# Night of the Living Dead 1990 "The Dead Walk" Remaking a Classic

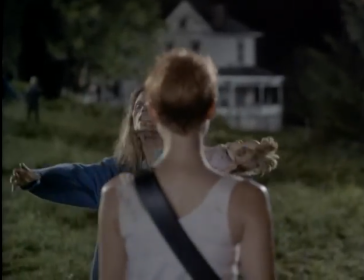1237s
And it turned out to be a great moment of pathos for Barbara to be confronted by this zombie who is carrying a baby doll
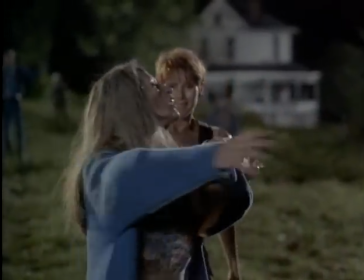1245s
as if she's carrying her own baby.
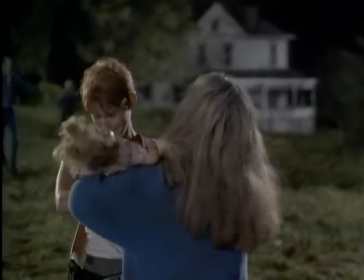1247s
And she's the one that Barbara, when she sees her, pushes her away from her and is really hesitant about shooting.
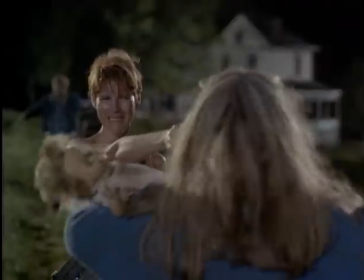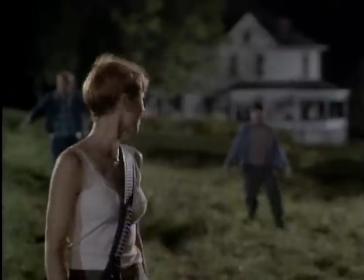1262s Oh, God!
I guess that's one of those isolated things that I'm proud of having achieved. Wow, I brought honesty to that moment and that people remember it.
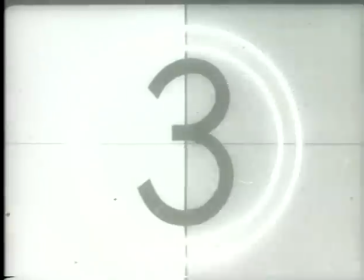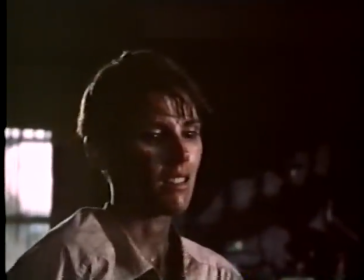1276s
Tom and the MPAA did not quite see eye to eye. Because with my name on the film and George Romero's on the film, you expect a blood fest. The MPAA said, this is an X, and there's no way you'll ever get an R. You know, when they said, cut something, they just cut it.
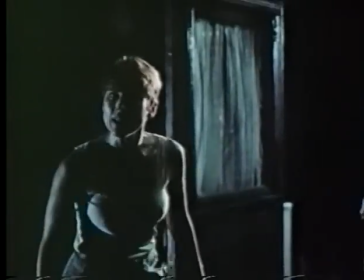1297s
You know, I would have been fighting for it.
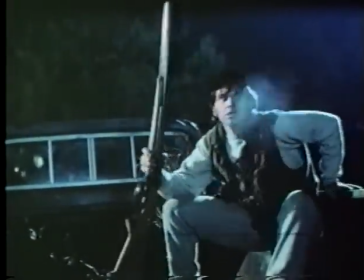1301s
That graphic, very, very graphic depiction of the head shots was something that they were not fond of.
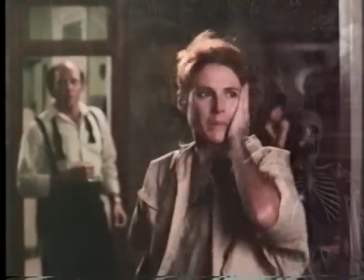1312s
Right now, it turns out it's kind of a sterile film. but in a way, that's okay. Because it may sound strange coming from me, but the less you show, the better it is. When the audience completes it in their head, it's more visceral.
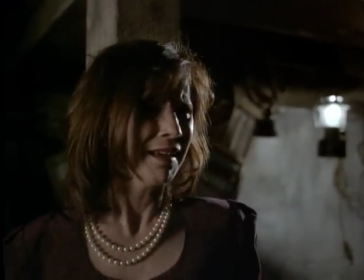1327s
They create it more bloody than you can possibly show it as an effect.
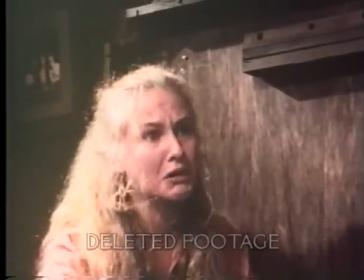1333s
Like Mr. Magruder's head.
He saw it, Mr. Magruder!
When you have to add, fill in the blanks of his head exploding.
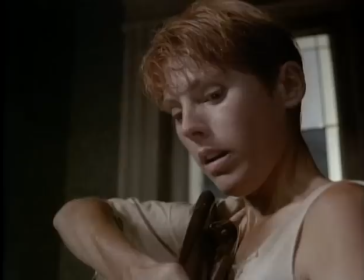1342s He saw it, Mr. Magruder!
It's a lot more gross than what we would have created. In the original film, I played the character of Johnny.
I don't even remember what the man looks like.
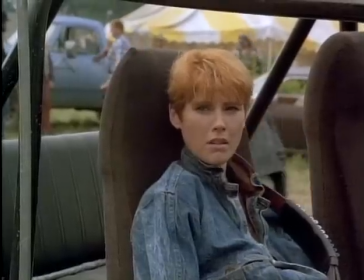1353s
I play a character in the remake. There is a dolly shot coming off of Pat Tallman as she's waking up the morning after.
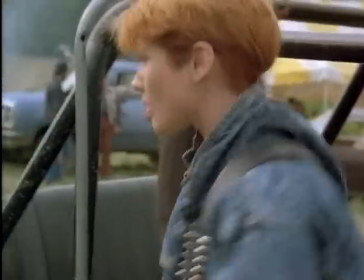1360s
And as the camera dolly's past us, I am in the process of saying, yeah, they're dead, they're all messed up.
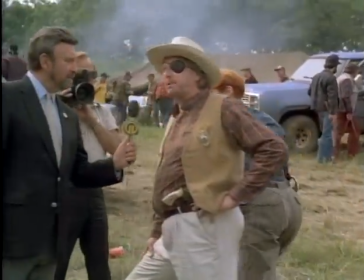1367s Yeah, they're dead, they're all messed up.
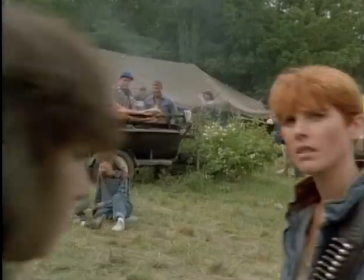1369s
George wrote a line towards the end of the movie where Barbara does find people who are alive and she sees a sport being made of the zombies by all the rednecks.
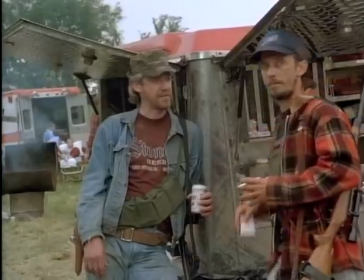1378s They're us. We're them, they're us.
These hideous things are no different than the hideous things now playing with them. They were human ones too, and they're just victims of whatever this is that's happening. A lot of films you see that take place in our time reflect what's going on in our time.
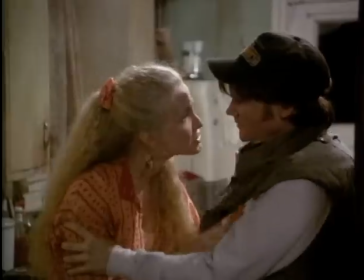1397s It doesn't take long for the world to fall apart, does it? Are you sure we're gonna be all right? It's being called Judgment Day.
For a film to be lasting, I think it has to have meaning for one generation or another.
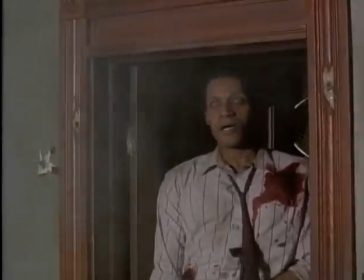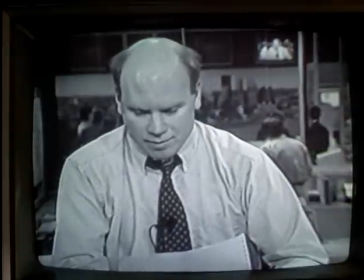1412s
Now the meaning might be something like AIDS.
Doctors at the Center for Disease Control in Atlanta reject that theory.
AIDS was falling on us, this new thing, this new disease was falling on us.
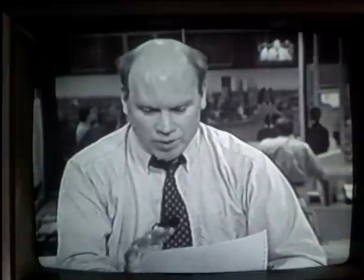1425s One of those people, bitter on the arm. The only reasonable explanation is a germ, a bacteria or a virus.
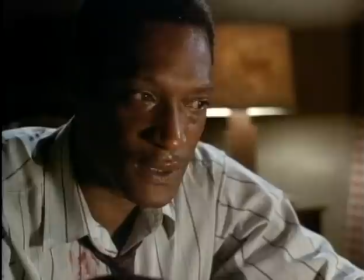1432s
Fifty years from now might have a totally different meaning.
This is pure hell on earth.
Either it's some archetypal timeless fear or it's something that you can relate to or it's just something you'll always be able to relate to.
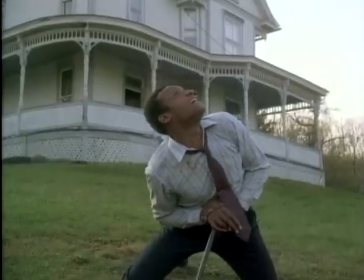1443s God damn you! God damn all of you!